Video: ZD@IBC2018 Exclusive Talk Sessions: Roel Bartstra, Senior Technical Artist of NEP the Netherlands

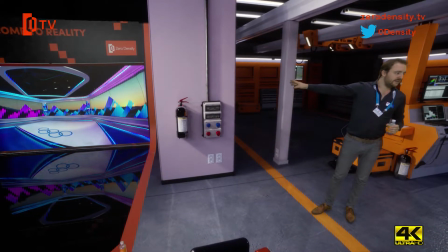So in the background, they load in 16K panoramic photos,
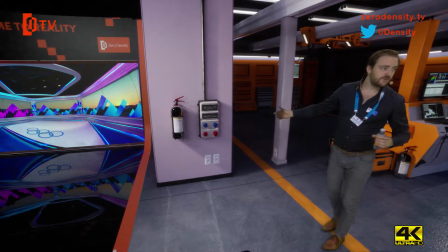which they shot themselves in Pyeongchang.
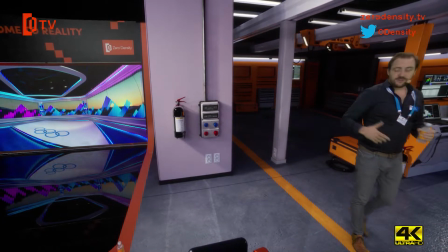And we had to Photoshop them a bit to make sure there was actual snow there,
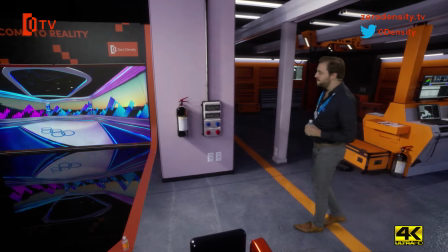because it was the Winter Olympics and there's no snow in Pyeongchang, but anything else is just from a photograph.
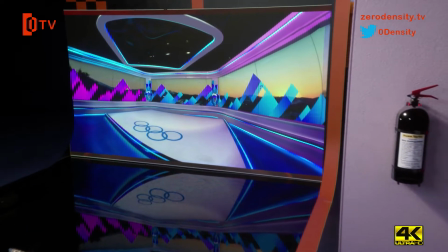And after this, we started collaborating with a bit more with Ziggo Sport.
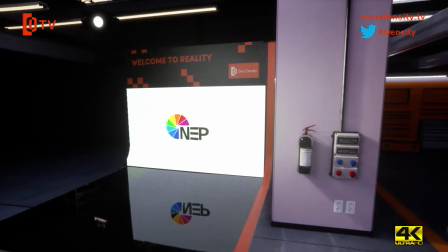We already had a very long collaboration with Ziggo Sport with some minor augmented reality elements here and there,
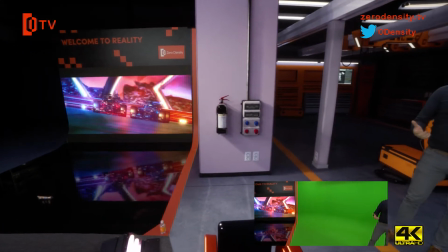but they also wanted this virtual studio production. But as you can see, it's Formula One.
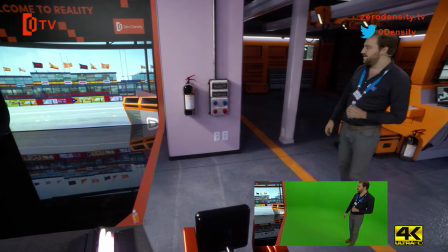They wanted a bit more gamey looking feel to it. They have like the gamey looking intros.
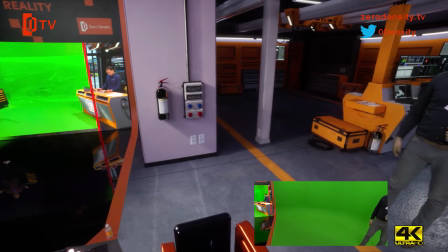And they wanted to stand inside a garage that was next to a pit box.
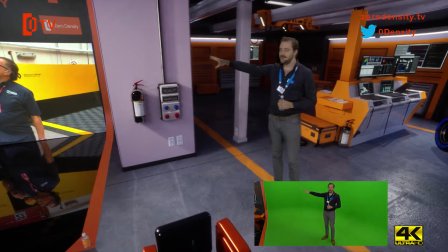They put in their own desk, and they have their virtual LED screen that can go up and down. So
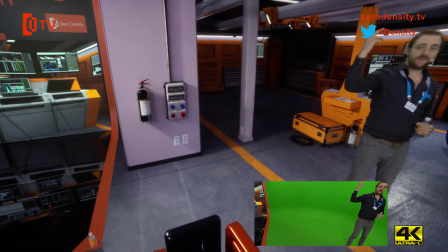And it's the same set that I'm standing in right now.
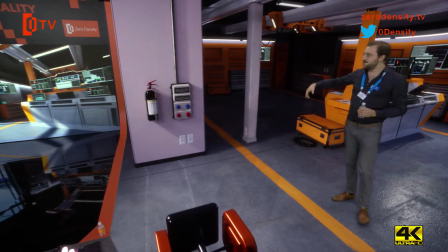And it's the beautiful thing that we did there was we actually put a projector up to
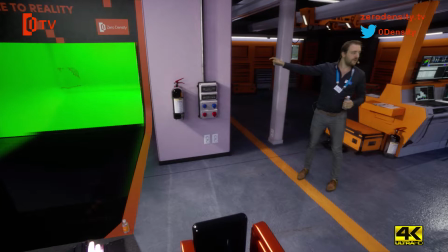show what's on the virtual screen.
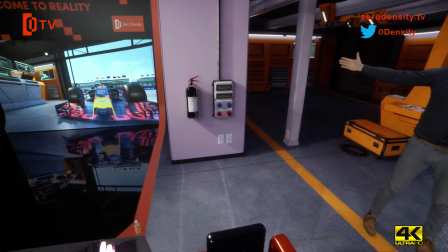So you can actually see that the presenters can actually interact with the green with the green screen,
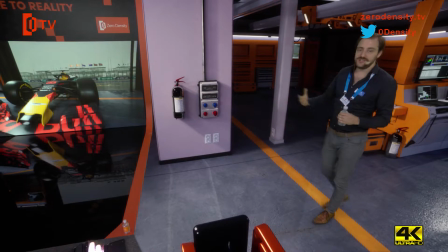and they can see what's happening inside their virtual set.
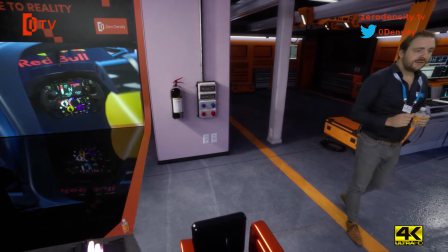So it's a very light tint of green that that we make sure it still gets keyed away with the keyer,
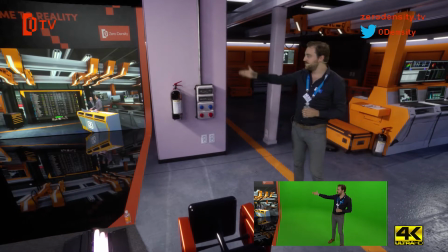and makes it much more comfortable to point out statistics that are actually just slightly visible on the wall for the presenter.
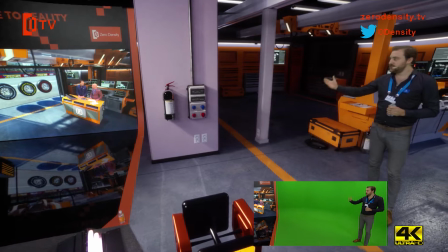And this was really fun because we also discussed with them, hey, we wanna do something with statistics.
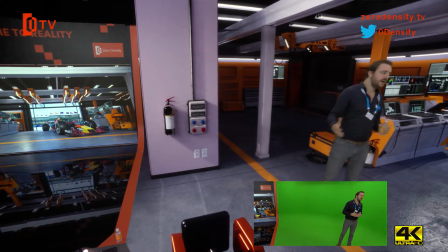And statistics are really important in these sports shows. And they had a statistics provider called Gracenote.
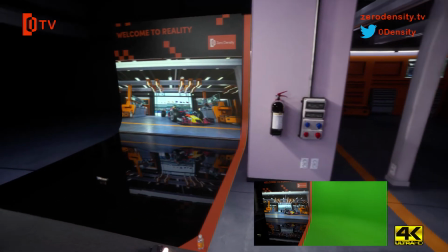And Reality has an API called the Reality API. And that's great, great naming.
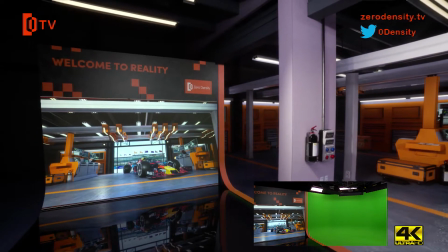We basically made a piece of software called V2 Reality, which the operator, the operation team, we as designers don't even touch it anymore.
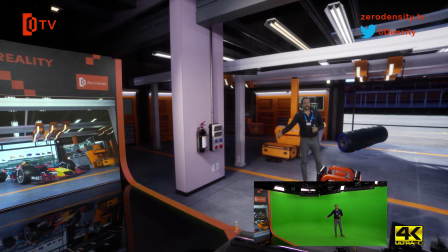We as designers developed 3D templates. And the operation team basically fills in the feed that they want to receive.
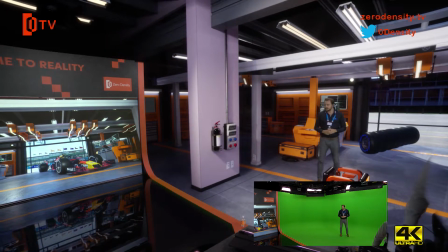They get this from the production team. And they get all the data in this interface.
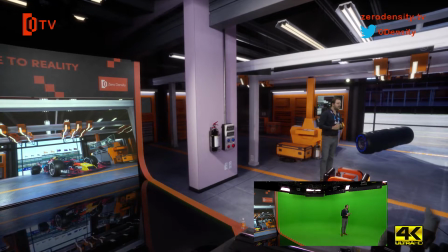And they select which elements in reality they want to push it to. So they see all the data from all the players.
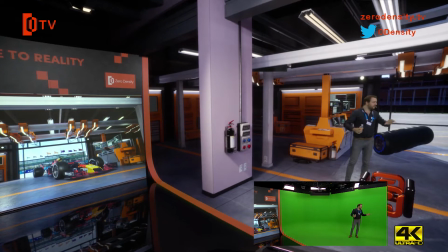And they want to do a head-to-head. We made a 3D head-to-head template.
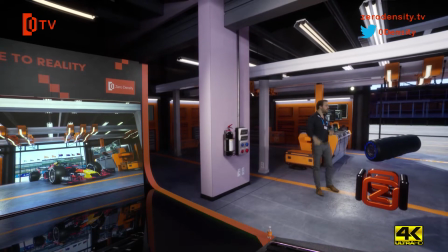And we'll actually push it into this virtual element using the Reality API. And after this, they just wanted more and more.
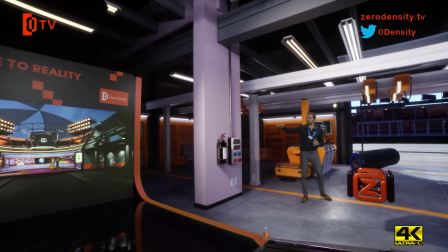So we started to developing virtual camera movement fly-throughs through their very small studios.
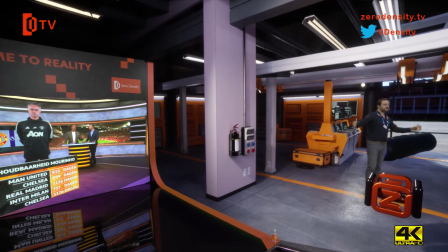This is in Holland, so of course everything is really tiny.
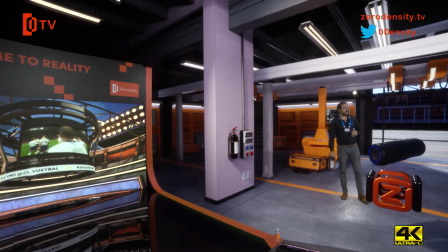And this virtual camera movement was developed inside the reality setup to make sure
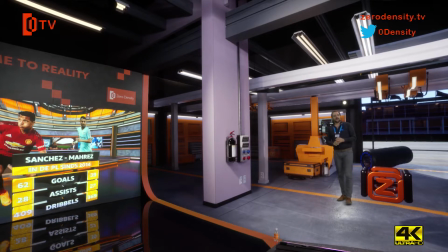they had a much larger studio in which they can, in the front, put an insane amount of statistics.
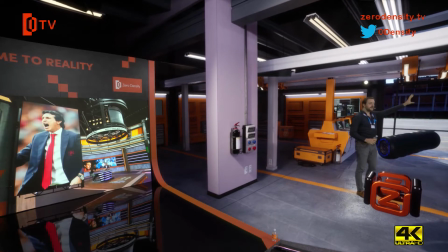So anytime they start a show, they have their leader, which is just 2D, and it goes through the leader,
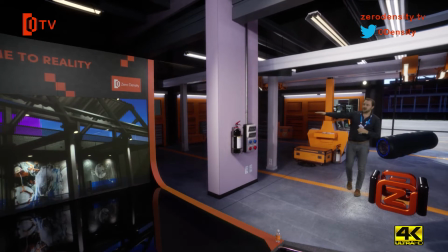flies into the studio, and then they have more than enough space to actually, or flags,
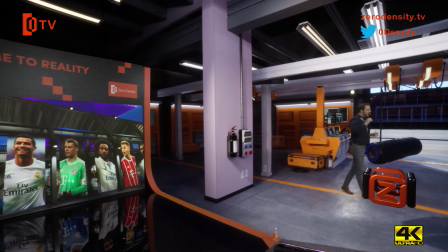to put in any data coming from their V2 Reality software.
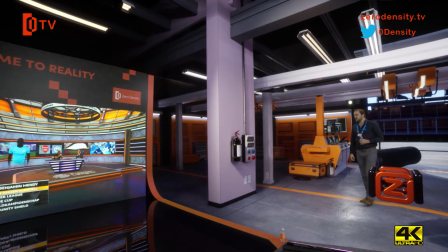And
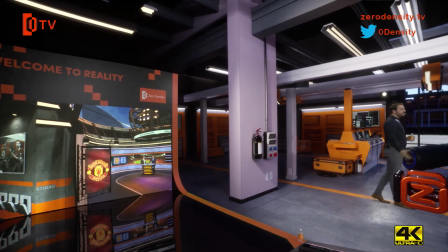this was a really new way for them to present, because the production team was basically able to set up a new show every week.
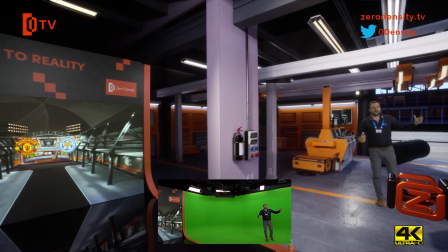And this was really important to them, because every week they have a slightly different director,
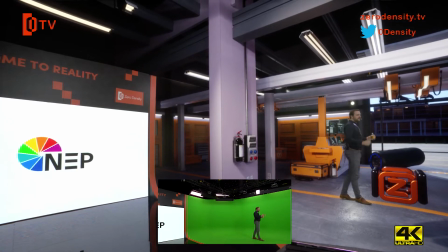slightly different producer sitting there, because it's sometimes freelance work, and they just get someone new in.
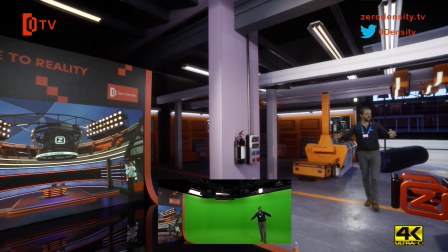They want to do completely different camera movement. They can move around the elements using the Reality software.
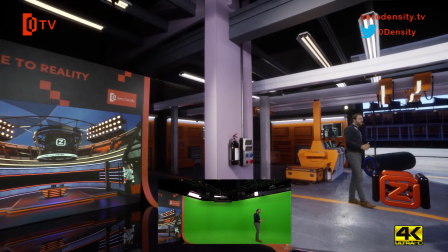And that made sure they have one of the most flexible studios right now in the Netherlands, even though it's insanely small.
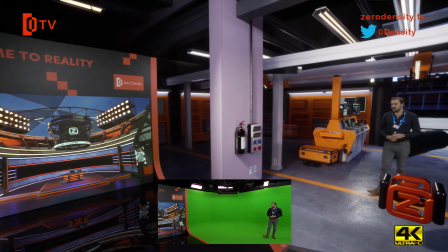So that's our latest production.